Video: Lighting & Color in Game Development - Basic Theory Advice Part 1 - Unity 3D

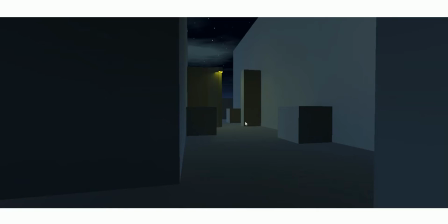502s
And I don't think there's a lot of shadow on, so it's lighting through the walls.
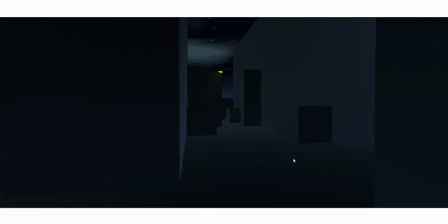509s
Here I changed the walls to navy blue walls. Now you see it's becoming darker again, and again sucking up all the color. And I'm drinking tea, and that's why it's being a little weird when I'm talking. I apologize.
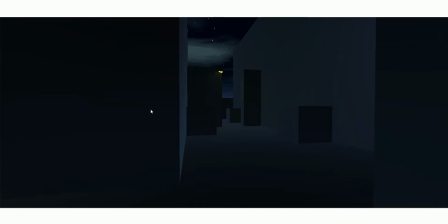530s
So you want to make sure that you think about the walls, the color of lights, direction, shadows, contrast, and so on. Now what's happening here is, because I changed the white walls to navy blue, the directional light I'm using is also navy blue.
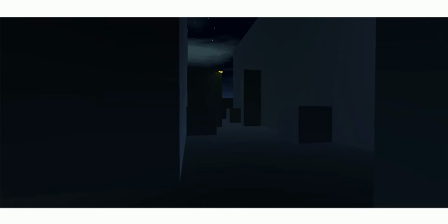545s
In fact, almost identical. So the combination isn't really that good. I mean, if you're going for a dark mood, it could work. But in my opinion, it's not really working well because it's too much blue.
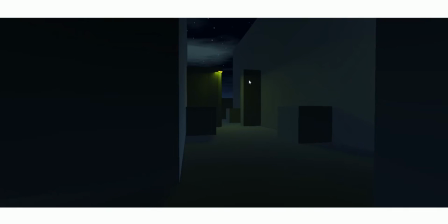562s
I'm increasing the intensity of the wall back to 8 to compensate for the all navy blue colors. I have navy blue wall, light, and walls.
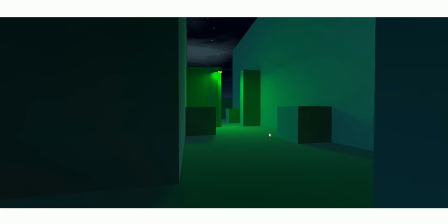574s
Here, I changed the walls to teal, the color teal, kind of light bluish. Now you might see, you might argue that no, it's all green. No, it's not green. That's what I'm trying to explain here with the colors and light.
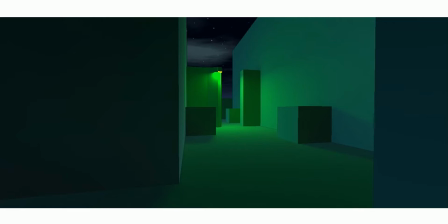588s
Is because the source, the main source of light is the yellow light, area light. And because the walls are teal, light blue, if you put together blue and yellow, you tend to get greenish color, green color.
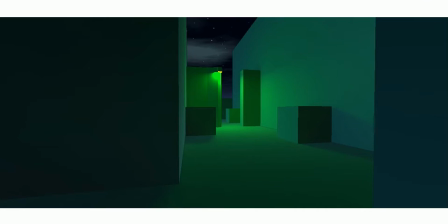606s
And that's basically what's happening here, is because I have yellow,
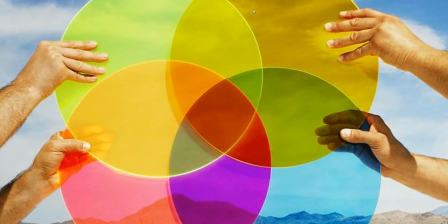613s
the main light, and I have blue purplish, mainly blue light from the moonlight and everything and the walls,
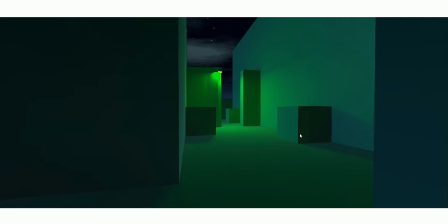623s
it's actually becoming green. And then I'm like, oh no, that's not the effect I want. What's going on? Well, the texture artist picked the color, and when I try to go in doing my logic, it doesn't work anymore.
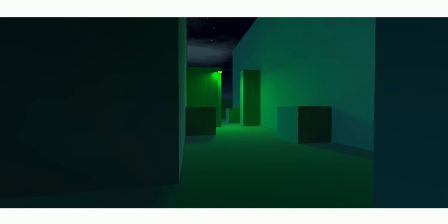636s
Again, the choice of colors affects the light source and the intensity and mood and everything.
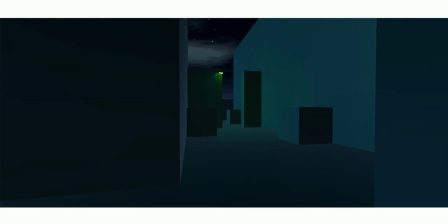645s
So here you have, it's still the teal walls, light bluish walls, which is lighter than the navy blue walls. And I have yellow light, but I have fixed the intensity of the area light, and I've reduced it back down to 1 or 2 from 8.
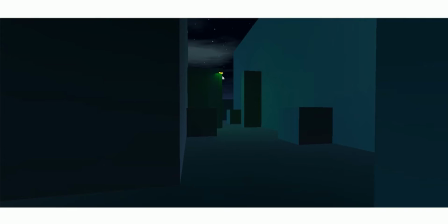666s
Notice that it's still green, which is an undesirable effect. It doesn't make sense because you're walking around, then suddenly it's all green, and maybe in some setting it would make sense, but generally it's not making much sense.
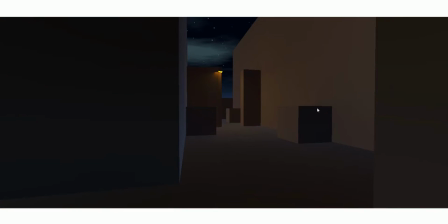683s
You could try another, you could go for very orange, but again, then you have still the reflection here on the left, kind of bluish purple. You have the orange, and you have a lot of orange close to reddish around source light. It doesn't really make sense, this either.
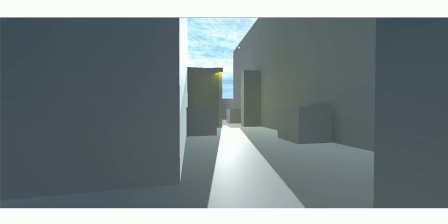703s
You could go all change the skylight, the skybox, I mean, and light to white. Then it becomes overblown with white walls and everything, but it could work. Now you will notice that one of the reason I have
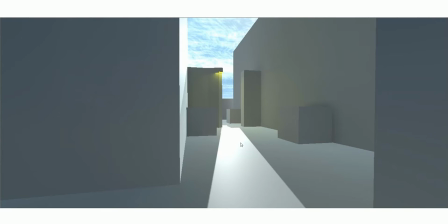720s
put the light source like straight towards the camera, it's about composition and framing. I'm telling the player not just with the source light, the yellow light. I'm telling with the environment and the shadows and the contrast that.
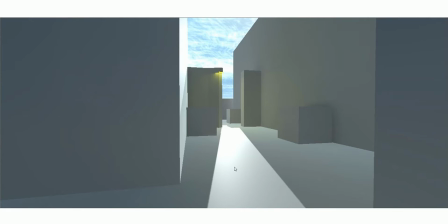736s
That's there's a way there. There's a passage. I'm luring the player over there using the light.